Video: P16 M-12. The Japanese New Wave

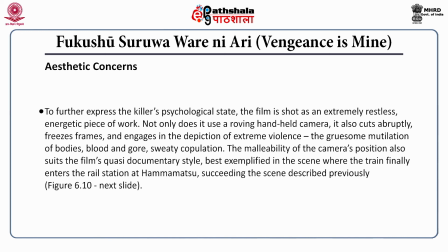(24:21)
Not only does it use a roving, handheld camera, it also cuts abruptly, freezes frames and engages in the depiction of extreme violence, the gruesome mutilation of bodies, blood and gore, sweaty copulation.
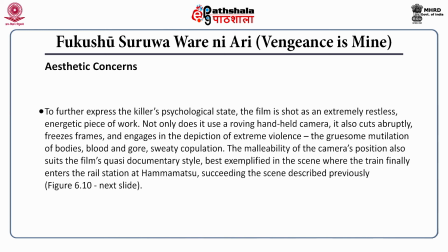(24:36)
The malleability of the camera's position also suits the film's quasi-documentary style, best exemplified in the scene where the train finally enters the rail station at Hamamatsu, succeeding the scene that we described previously.
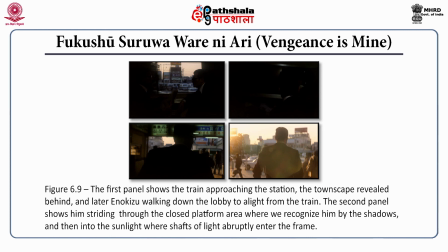(24:53)
In figure 6.10, we see the first panel where we see that the train pulls over. We see the window frame of the carriage within the frame of the screen, unravelling the townscape at a distance.
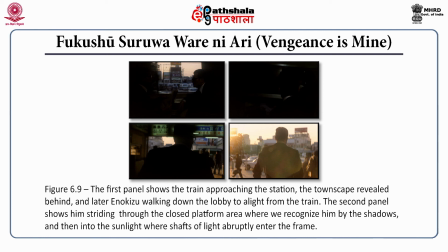(25:06)
In the second panel, we see Enukizu leaves his seat, the camera following him onto the platform within the same shot. Because the film is shot in natural light, the killer's body is saluted as he makes his way through the ticket barrier. but when he emerges into the strong daylight of the busy town,
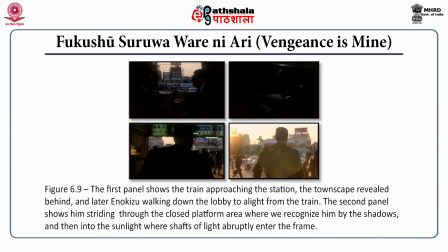(25:25)
the camera pulls back a little to present him in the long shot. In the third panel, as we see,
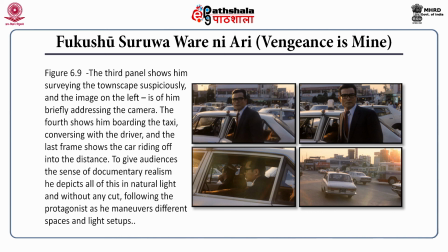(25:32)
his features are revealed more thoroughly even though the image is interrupted by disruptive shafts of left afternoon sunshine. Later, the camera moves closer and when he turns around, surveying the townscape, he fleetingly addresses the camera directly.
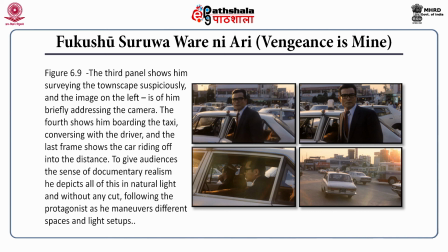(25:49)
In doing so, he acknowledges the spectator with a sense of awareness that documentary-like reality presents, interrupting the film's carefully fictional premise. And in the last panel, Enokizu boards a waiting taxi.
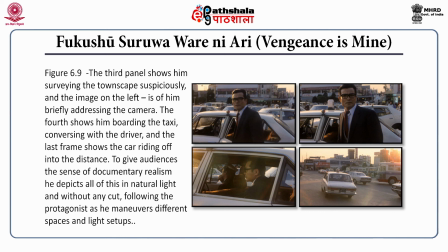(26:05)
The camera frames him through the window of the static vehicle as he converses with the driver, pulling us back into the fictional world. To conclude, vengeance, as one realizes, is not just about the individual protagonist, but by his travel through Japan, it is about Japan itself.
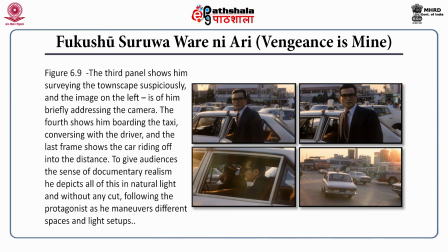(26:24)
Set in 1964, the year in which Olympics were held in Tokyo as a mark of Japan's post-war miraculous economic recovery, it also marks the date when the Japanese economy started suffering with traditional studios incurring heavy losses and scaling down its operations.
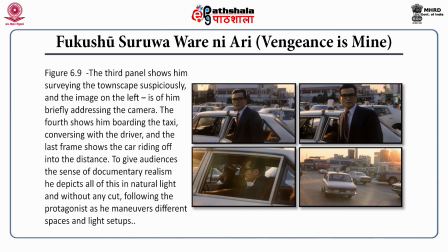(26:43)
The film shows the extent of the travelling and media infrastructure in the wake of the Olympics. The narrative is bolstered both by the expanding railroad network allowing Enukizu to escape far and wide and by the constant presence of papers,
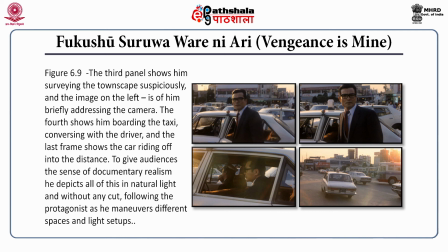(27:00)
television, radio and other media sources as part of a nationwide search for the killer.
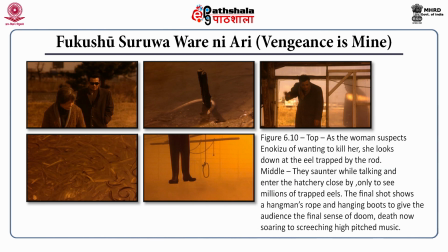(27:06)
However, as one realises, this network of media information fails to cohere harmoniously, the killer being finally ratted out to the police by a prostitute he once slept with. It is this failure of large infrastructural systems that the film uses to express a
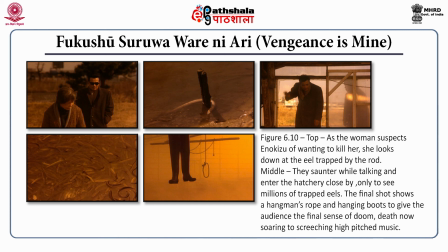(27:25)
general discontentment among the people of a society falling into disrepair and general lawlessness. In the telling scene between Enokizu and the innkeeper's mother, sat in the dilapidated ill hatchery just after having visited a lower class urban race gathering.